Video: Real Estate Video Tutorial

Have you been thinking about trying your hand at real estate videography, but you don't feel like you have a foolproof shot list and maybe a little uncertain when it comes to what shots you need in order to make a solid video? What if I told you that I have a list that's been handed down from generation to generation, from my father's father to his father's father? Okay, none of that's true, but I do have a list. And although some things on that list are staples that don't change for me, there are some decisions that have to be made on site because every property is a little bit different. So let's check it out. So this is a house that I recently shot, and this is a good example of a more of like an everyday video shoot. It's not a luxury listing or anything, but regardless, I pretty much take the exact same approach regardless of the condition of the house.
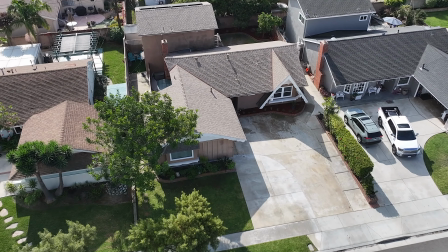42s
I'll show the final property video at the very end so you can see how everything sort of ties together with all the shots. I'll also leave a link to some free print material that might be useful to keep on hand when you're first starting out, so make sure to stick around to find out more about that.
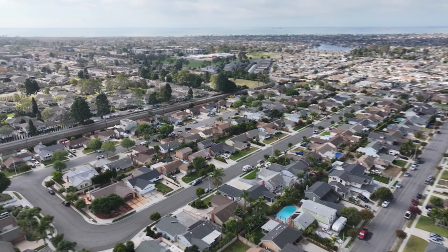55s
For standard property video, I usually start off with establishing drone shots, one up high that shows the area, followed up by a closer drone shot of the house.
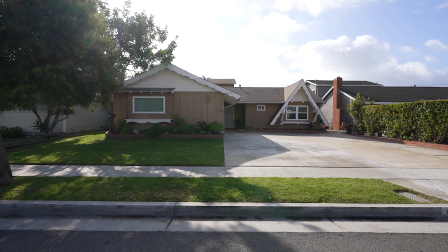64s
After that, we move to our first ground level shot. And for these, I'll usually just get 1 or 2 shots that are straight push in toward the house. And then after that, we start moving toward our interiors. A good standard of practice to have for interior shots, this is super important, is that you wanna make sure that for any large, high importance rooms, like the kitchen and the living room and the backyard, you wanna get multiple angles of those rooms. And for any small rooms like secondary bedrooms and bathrooms, you can just limit those to 1 shot.
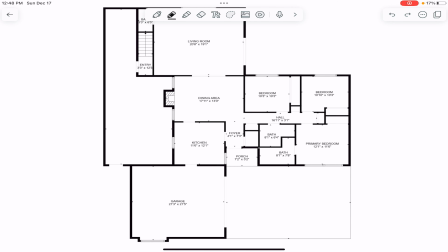92s
So my first shot into this house was a little bit tricky because I wanna show the biggest possible living area in the house. And for this house, it is this room right here, the living room. But if you look, this is where the front door is.
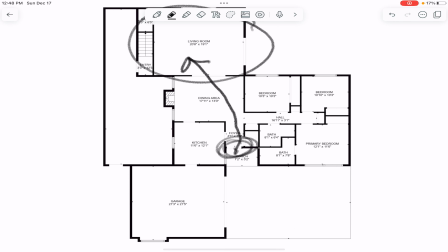104s
And so doing a shot from the front door over to here seems super weird because you have to go through the dining room in order to get to that room. So my best option, it seems kind of weird, but is to actually start from the backyard and go through this door into the living room.
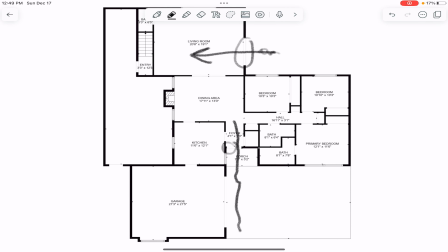121s
I know that seems kind of weird, but what I did was speed ramped through here, so you can't even actually see the backyard or anything. You just see the speed ramp right into this shot. After that, I wanted to show another angle of this room.
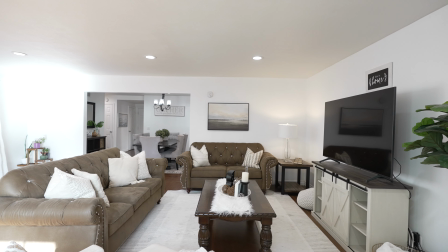135s
So I stood on this side of the room and pointed my camera that way, just to get a secondary shot to kind of give the viewer a sense of the space.
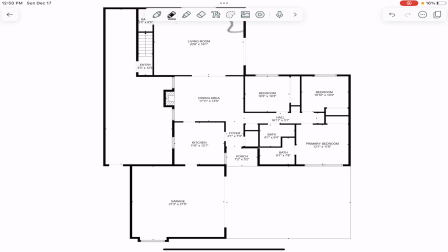144s
And then after that, there was a little desk over here, so I thought I'd just get a quick sort of a detail shot.
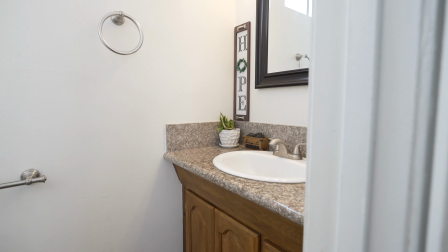149s
And then lastly, for this area, I got the bathroom shot. And then after that, I moved on to the dining room.
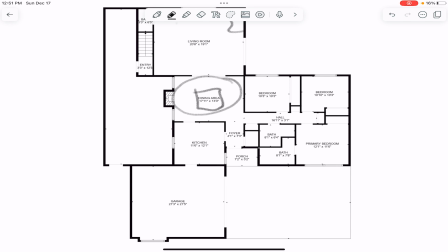154s
This is a pretty simple shot because we just have the dining room table. It's pretty obvious what the point of focus is for this room. It's that, and then also you don't want to forget the fireplace.
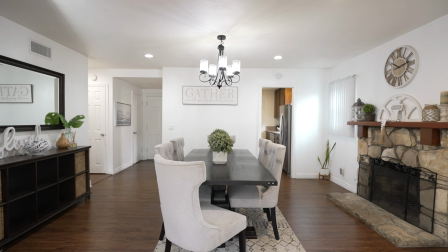164s
So all I did for this room is I just did a straight shot in, and then just to keep things interesting, I just reversed it in post so the viewer can just see it in a different light.
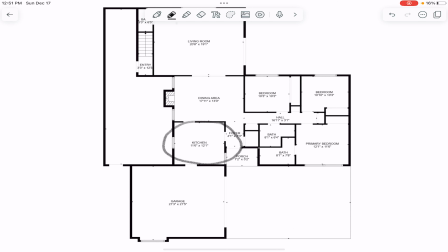172s
And then the kitchen was also a little bit of an odd area too, because we had 2 entrances here. There's an entrance over here and an entrance over here. And so I just made the decision to do a straight line this way. I did want to get a second shot because it is the kitchen, and kitchens are super important to people.
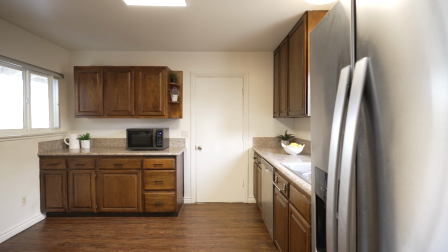189s
So I got a second shot going through this door. But instead of having 2 shots going into the kitchen, I reversed this in post.
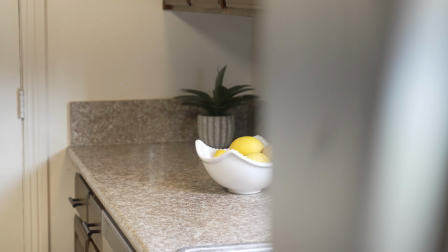196s
And then I added a third shot showing a close-up of like a fruit bowl over here. And those are probably the most difficult shots.
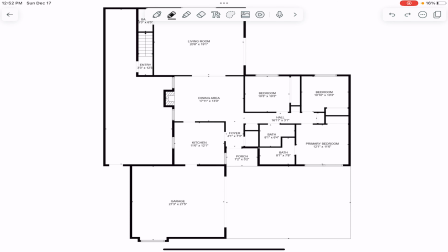203s
Everything else was pretty much straightforward. So I just did a straight shot down the hall, super easy. Then 1 shot walking into the bedroom, 1 shot walking into this bedroom, and 1 shot walking into that bathroom.
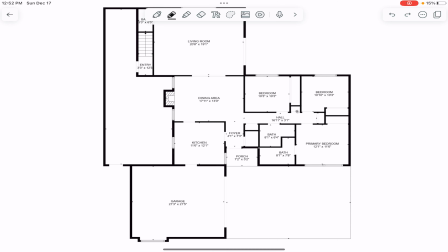217s
And then in the primary bedroom, I did a shot walking in here, and then 1 shot walking into the primary bathroom.
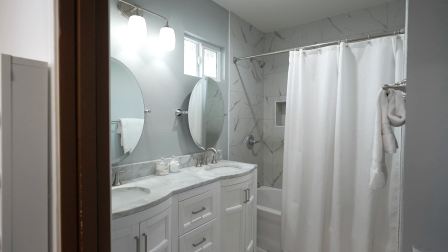225s
After that, I had tackled the backyard.
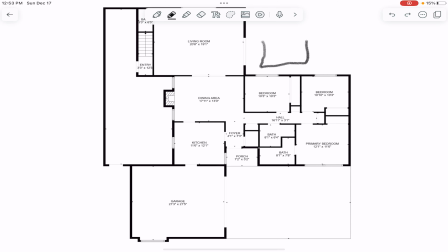228s
So we did a shot just going straight out here, and we had some patio furniture right here, and we have some trees, some foliage around the yard. So I got a shot going, my first shot going out here, and then I stood on this side with my camera facing that way,
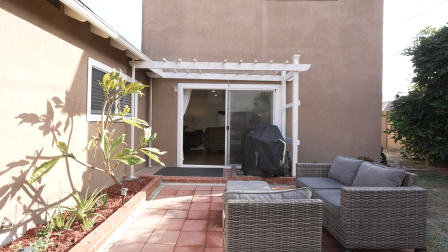243s
and I just did like a side-to-side movement just to get a little bit of a different angle of the space.